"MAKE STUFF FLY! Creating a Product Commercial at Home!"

The thing that frustrates me creatively about these high-budget commercials that you see on
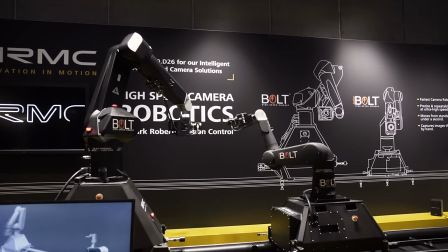TV is that they utilize these really expensive high-speed cameras and robots, things that cost upwards of hundreds of thousands of dollars. My girlfriend got that stool from a thrift store for a couple bucks, and here we are once again stealing from my girlfriend in a YouTube video.
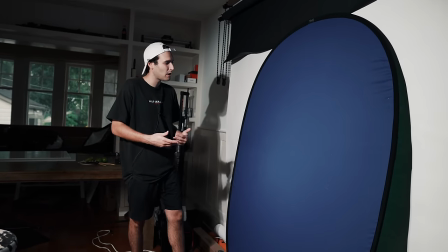Sorry. This is a blue screen. I got this on Amazon. Can't remember exactly how much it is, but it's nice and big, which is really helpful in a lot of scenarios.
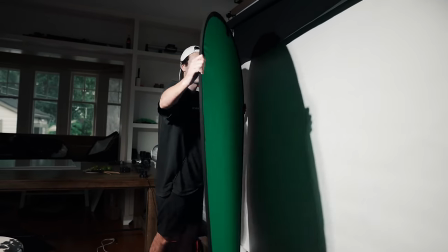Here on the other side, it actually turns into a green screen, which is nice.
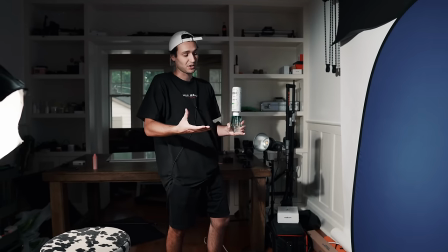And as you can see, the reason we're using the blue side instead of the green side is because the product we're shooting has green on the label.
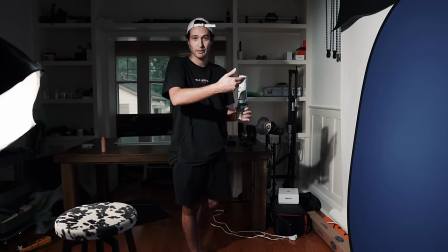The plan is to remove the background in editing, which is why we have different colors. If they were the same color, we would have issues with the product and we don't want that.
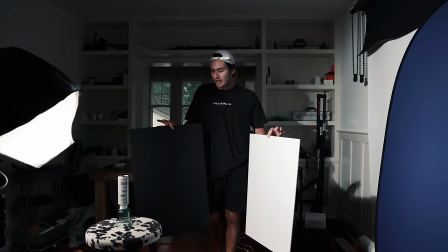These right here, these are called foam core. I use them all the time in my work.
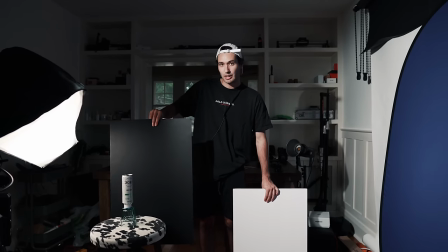If we were to put a piece of black foam core up against our subject, we would be creating a shadow on one side of it.
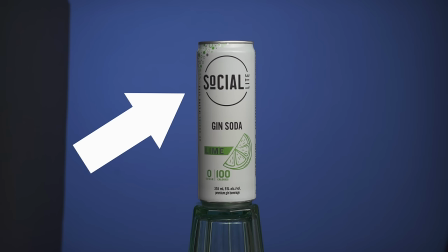This gives us a more dark and moody look. That's not what we're going for today.
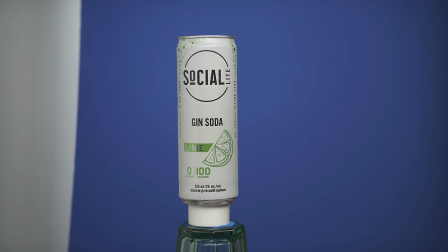Today we want nice even lighting all the way around our product because it's a light summery drink, so it only makes sense to have a nice bright and summery vibe.
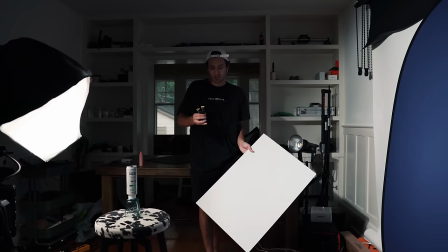These are very cheap. I get them from the dollar store for just a couple of bucks, as well as these clamps, which also cost about a dollar each.
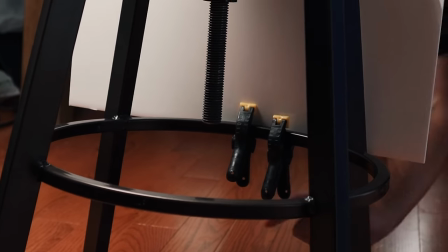And we're simply going to clamp it to this stool to create some fill. And notice how the subject is quite far away from our blue screen.
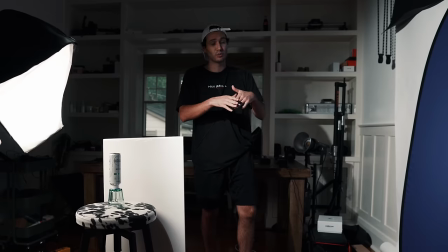You don't want them sandwiched right up against each other. If you have them too close together, what you end up with is the blue or the green reflecting onto your product.
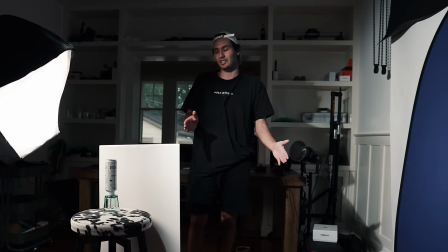And you definitely don't want that. So it's important to create that distance. So the shot is set up, the camera's rolling, everything looks pretty good.
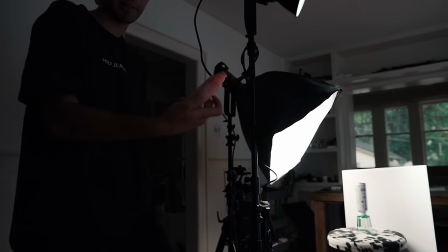Now we're just going to use this spray. This is just a moisture mist. You can use water.
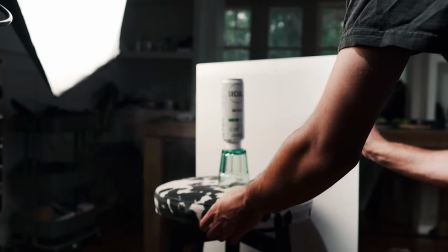And what this is going to do is give your subject a wet look, which makes it look colder, which is especially nice if you're filming a beverage.
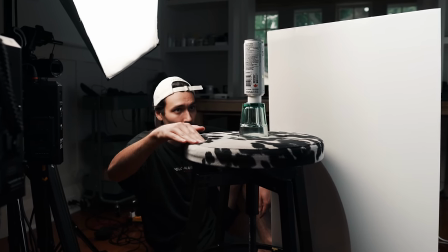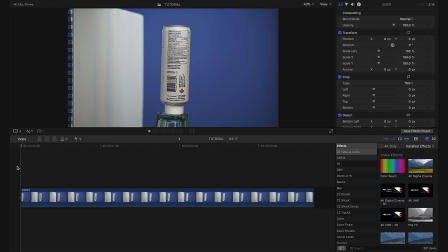Okay we did it. We got a shot that I think is going to work out pretty well. Welcome to Final Cut Pro X. As you know this is where I edit most of my videos. This is the shot we got. As you can see it's very straightforward. We slowly have the can rotating around and then it stops with our label facing the front.
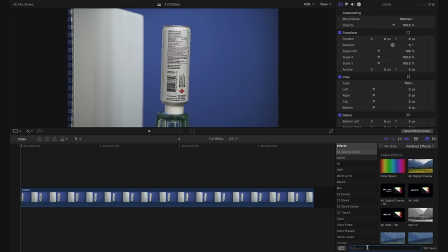The obvious first step is to key out our blue screen. So we're going to start by going down to our effects tab and typing in keyer and we're simply going to drag the keyer effect onto our footage.
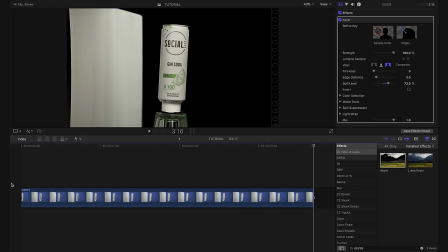Now of course the keyer only got rid of the blue background and we still have some other stuff in the shot we want to remove. What I'll do is go back into our effects tab and I'm going to type in draw mask and we're going to bring the draw mask effect onto our footage. I'm going to make sure our playhead is at the beginning of our clip and I'm going to start drawing around our can.
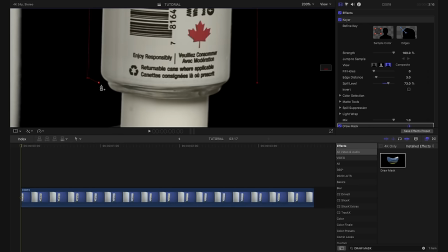I'm going to go up here to punch in and we're just making a simple mask around the bottom of the can.
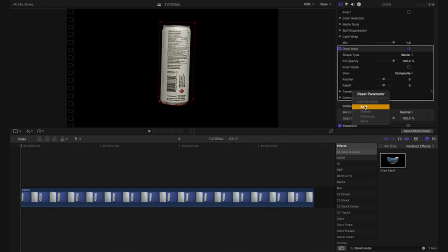That looks pretty good. We're going to scroll down here and we're going to add keyframes to both the transforms and the control points for our draw mask. And then we're going to take our playhead and move to the end of the clip on our last frame and we're going to make some adjustments. And this looks pretty good. I'm actually quite happy with that. So we can move along to starting to create this flying can effect.
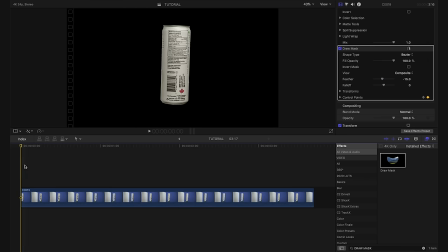With our playhead at the beginning of the shot and our clip selected, I'm going to go down to my transforms here and I'm going to make a keyframe on our scale and I'm going to scale down to 50%.
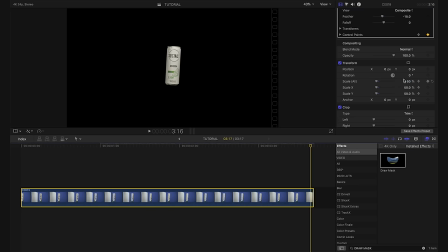Next I'll take my playhead and move it to the end of our clip and I'll increase the scale back up to 100%. What this does is it creates the effect that the can is starting small and getting bigger as the clip goes on. The next thing I want to do is add some rotation. So I'm going to start our clip off with a rotation of about I'd say 40 degrees.
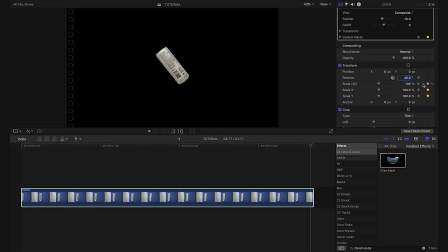We're going to keyframe it and then we're going to go to our last keyframe on the scale, which is also the last frame of our clip. And we're going to bring this back to zero degrees. And this is what our shot looks like. Now in the previous Socialite commercial that we did, we had the advantage of using motion control devices.
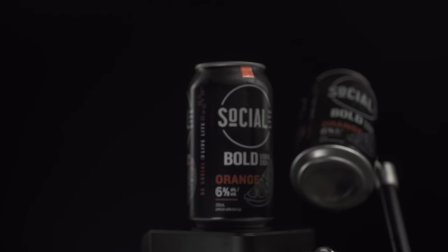What this did was it had the can actually moving through space. That way, as it got closer to the camera, it was actually coming into focus.
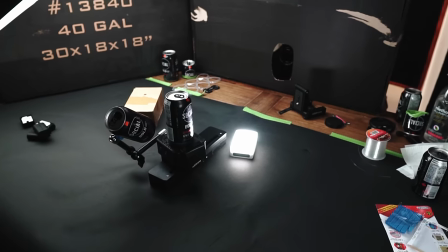This is one of the big things that really sells this effect of the can floating through the air.